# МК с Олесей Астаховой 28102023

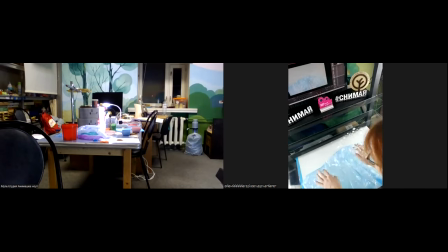(74:48)
Еще всегда важно работать по алгоритму. Сначала один объект подвинули, потом только второй. Так, пенки. Ну, в принципе, хорошо, что они сами катятся в нужную сторону.
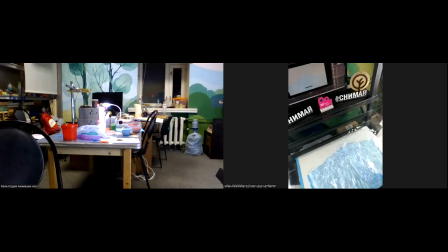(75:07)
Анимация будет получаться такая, какая нужна. Так, потому что они будут не хаотически возникать каждый раз новые пузырьки, а будут продвигаться именно те, которые уже были.
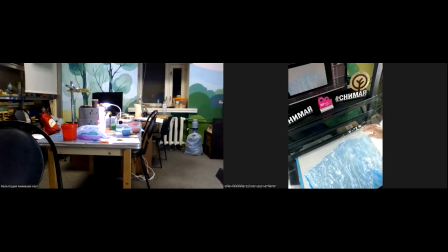(75:22)
Ну, я пока, вот чтобы телефон сейчас висел у меня на мультистанке, я стекло прижала. Я не смогу поднять сейчас, даже если захочу. Придется делать так.
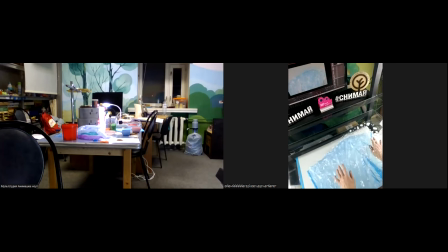(75:37)
Вот, а дальше мы можем голубую оставить. Прозрачная пусть еще чуть дальше уйдет. Пена пока там есть еще какая-то. Снимаем.
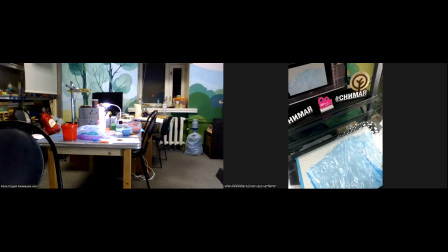(75:51)
И теперь у нас волна пойдет обратно. Она как бы, я не знаю, как это слово сказать, мне схлынивает. Какое-то такое.
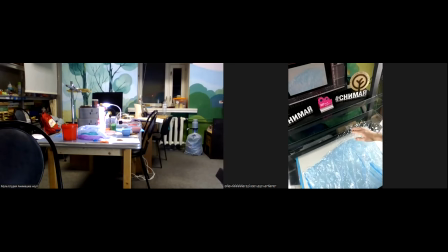(76:04)
Так, и пену тоже нужно в обратную сторону сдвигать. Тут я не знаю, губкой что ли ее собрать. Но лучше всего тряпочкой, чтобы там край сухой оставался, чтобы у нее тоже была некая граница. Так.
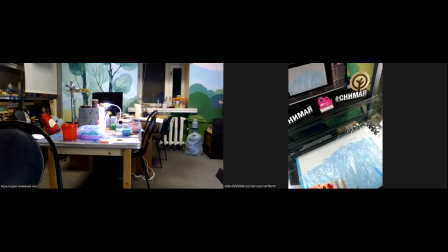Ну вот чем больше я трогаю эти пузырьки, тем больше они пропадают уже. Схлопываются.
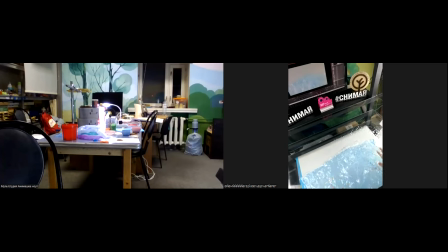Ну и можно, в принципе, сказать, что они в реальной жизни не вечные,
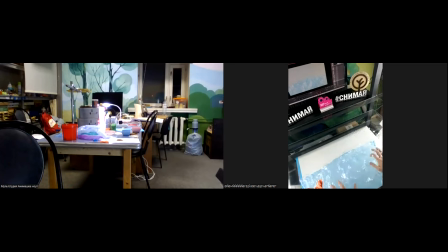(76:59)
да, и тоже, когда волна сбегает, они уже тоже теряют и форму, и объем. И прочность. Так.
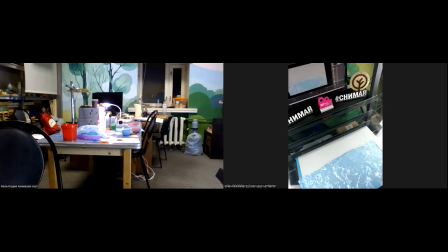Тут, наверное, можно уже просто вот так вот подтереть.
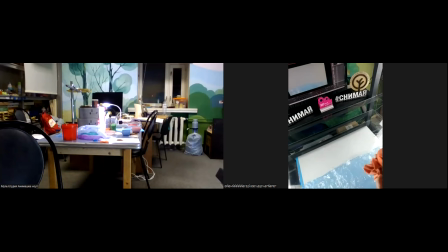(77:35)
Ну, здесь не двигала, конечно, зря. Надо было подвинуть, а то они замерли все эти пузырьки на месте, как были. Вот. Прозрачная пленочка пусть немножечко отстает.
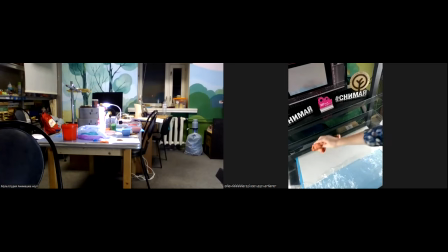Так. Тут, тут пена уже почти вся скрылась.
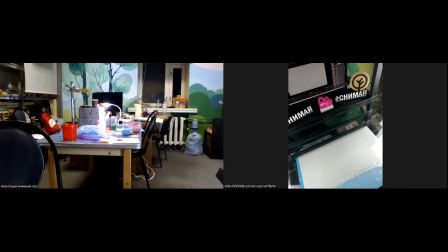(78:12)
Ну и последний кадр. Пена пусть тут останется немного. Теперь все сотрем. Всегда нужно снимать в начале и в конце пустой кадр. Потому что, когда, если вдруг нужна пауза, потом при монтаже с торчащей какой-нибудь там в кадре,
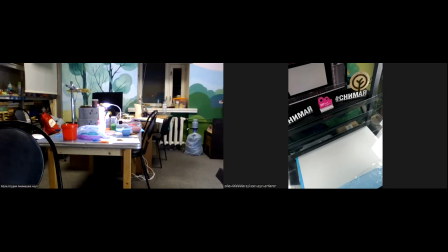(78:32)
не знаю, кусочек ноги, или там крыла у персонажа, он так и будет тоже торчать. А пустые кадры при желании можно не включать в сам мультик, если они не нужны. Но пауза, как правило, должна быть. Так, давайте сейчас посмотрим снова,